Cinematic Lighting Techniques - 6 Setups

Good lighting takes your videos from this to this. Looks hard, right? Well, it's not. Since the discovery of fire, light has been essential to the survival of the human species.
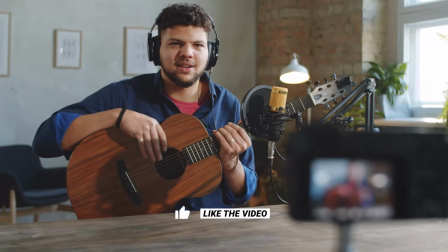Now it's time for the next step in human evolution, the content creator. No, not really.
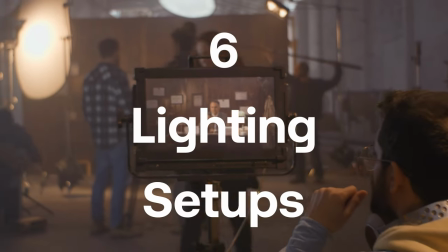Let's get started. Light can make or break your video's aesthetic. Here are six lighting setups that'll make your videos or your films look, dare I say, cinematic.
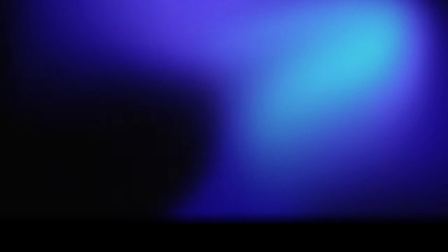Am I recording? Audio? Starting with three-point light.
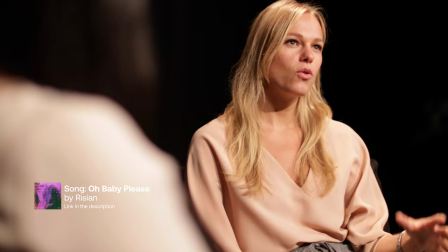The uses of this lighting setup are interviews, talking head commercials, and videos just like this tutorial. The first light you need is a key light. Whatever is the brightest light in your entire scene, that is the key light.
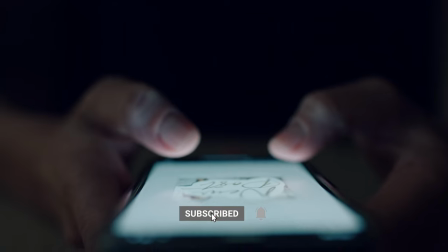It can range from a reading light, to a cell phone light, and all the way up to a heavy-duty production light. It all depends on your limitations and your creative choice. Now moving on to the next light you need, a fill light.
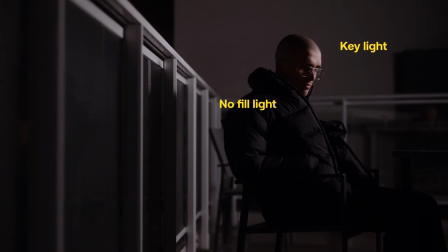The first thing you need to ask yourself is how much shadow do you want on your subject's face? You can either balance the light off of a reflective surface, or you can actually use another light. Balancing light means you're reflecting light from another light source onto your subject. In a three-point lighting setup, it means you're balancing the light off of your key light. Typically, you'd bring in another light when you're trying to shoot for more of a high-key look. High-key means less shadows, like you see on my face, and a more of an evenly lit subject. For a more moody look, you would go with less of a bounce fill and potentially even use a negative fill.
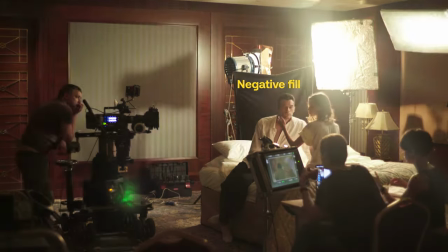And a negative fill is typically a black piece of fabric that absorbs the light and creates more shadow rather than reflecting light onto the subject.
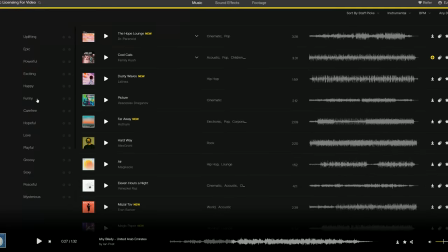And to add even more motion to your scene, and go ahead and check out the music options over at Artlist using the mood filter.
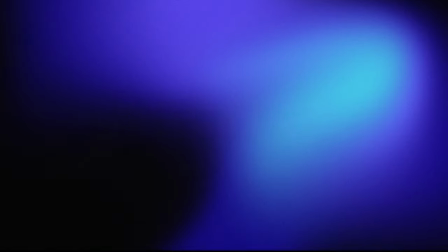Some good options for this are serious and dramatic. The next lighting setup is split lighting. You place the light on either side of the subject at a 90 degree angle from the camera. It creates this mysterious feeling around your character, almost like a menacing feeling.
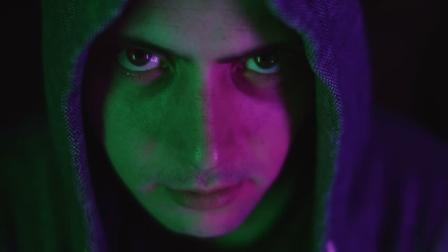To get really deep with it, it has a two-faced vibe to it, you know, with one side of the face in the light and the other side in complete shadows. This is cinematic. And when in doubt, just remember, shadows usually equals cinematic.
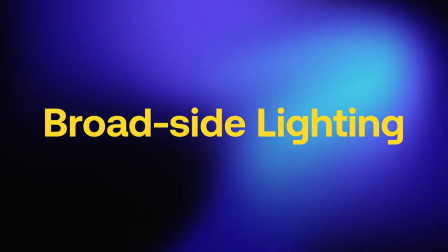Moving on to broadside lighting. Okay, try to follow this.
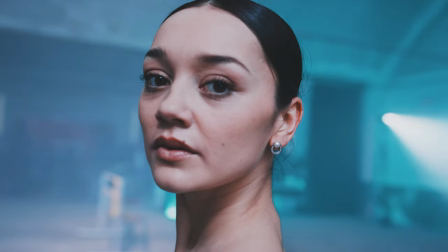Place the light on the side of the face that is the same side as the camera, but with your subject facing away from camera.
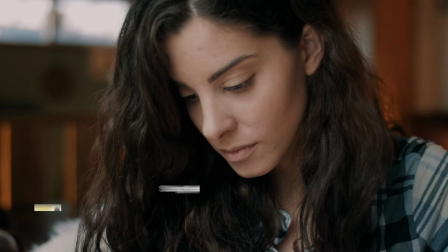That was a bit of a riddle, but just look at this shot. This is great for when you're looking for a cinematic look, but not necessarily looking to overly dramatize your scene.
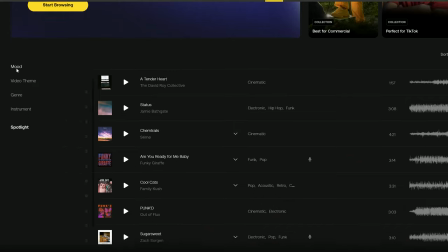So if you want to go find some music that actually fits an upbeat and hopeful theme, go check out Artlist and click on hopeful, because that's exactly what we're talking about. And if you found any of these setups helpful so far, then let us know in the comment section by answering this question.
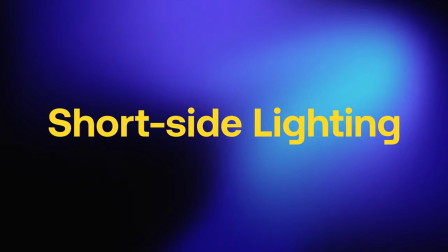What other topics would you like us to cover on this channel? Short side lighting is the exact opposite of broadside light. Remember how shadows equals cinematic? This is where this lighting setup shines. Pun intended. Sorry.
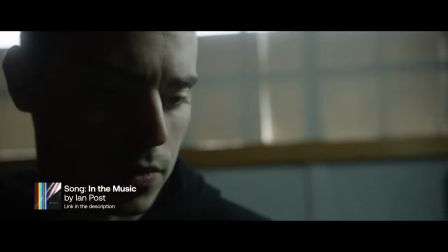By placing your camera on the shadow side of the subject, you're creating this dramatic look. You're emphasizing darkness versus light. And oh boy, does this have thematic undertones. I'm a film nerd, if you haven't already understood that. This lighting is great for dramatic scenes that are either sad or mysterious or angry. Now we're getting more into the stylized realm with backlighting.
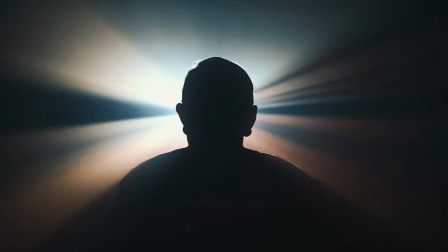Backlighting is essentially taking your key light and placing it behind your actor. Because remember, the key light is the brightest light in your scene.
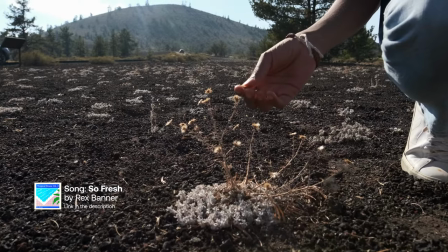It doesn't matter if it's in front of your subject or behind your subject. It can be done either with studio lights or sunlight. Sunlight looks the most, say it with me now, cinematic. Yes, yes, cinematic.
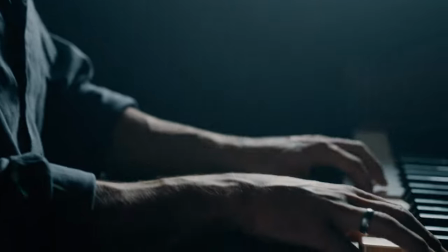Okay, I'm getting a side trend. Backlighting is a great way to really draw your audience's eyes to the main character for whatever reason that you see fitting for your story. Also, have you seen a backlit shot? So beautiful. By the way, if you're looking for high quality sound effects, music, and stock footage that you saw and heard throughout this video, then check out the Artlist and Artgrid links in the description below.
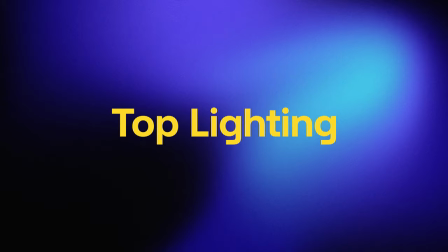Artlist offers the unlimited and the personal plan. See which one works for you in the links below. Top lighting isn't one you see all the time because it has a very specific use.
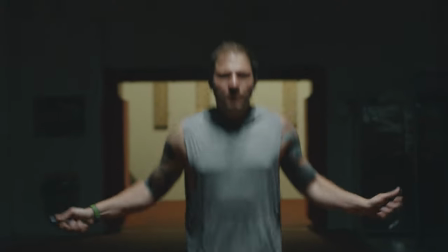The goal of it is to create an air of mystery and intimidation about the specific character. But why mystery and intimidation?
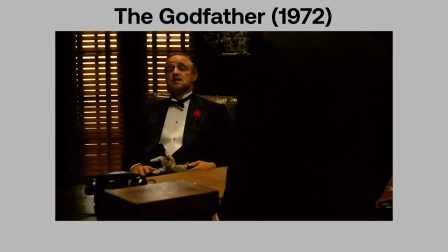If you take a look at movies that use it, top lighting creates raccoon eyes by basically using the eyebrow to drop your eyes into shadows. Going on the theme that eyes are the windows to the soul, if you can't see the eyes, then how can you really know who that person is? That's just my personal take on it, but it makes sense, right? So if you're like me, you probably want to get better at making video content. And a great way to start that is to follow what's trending.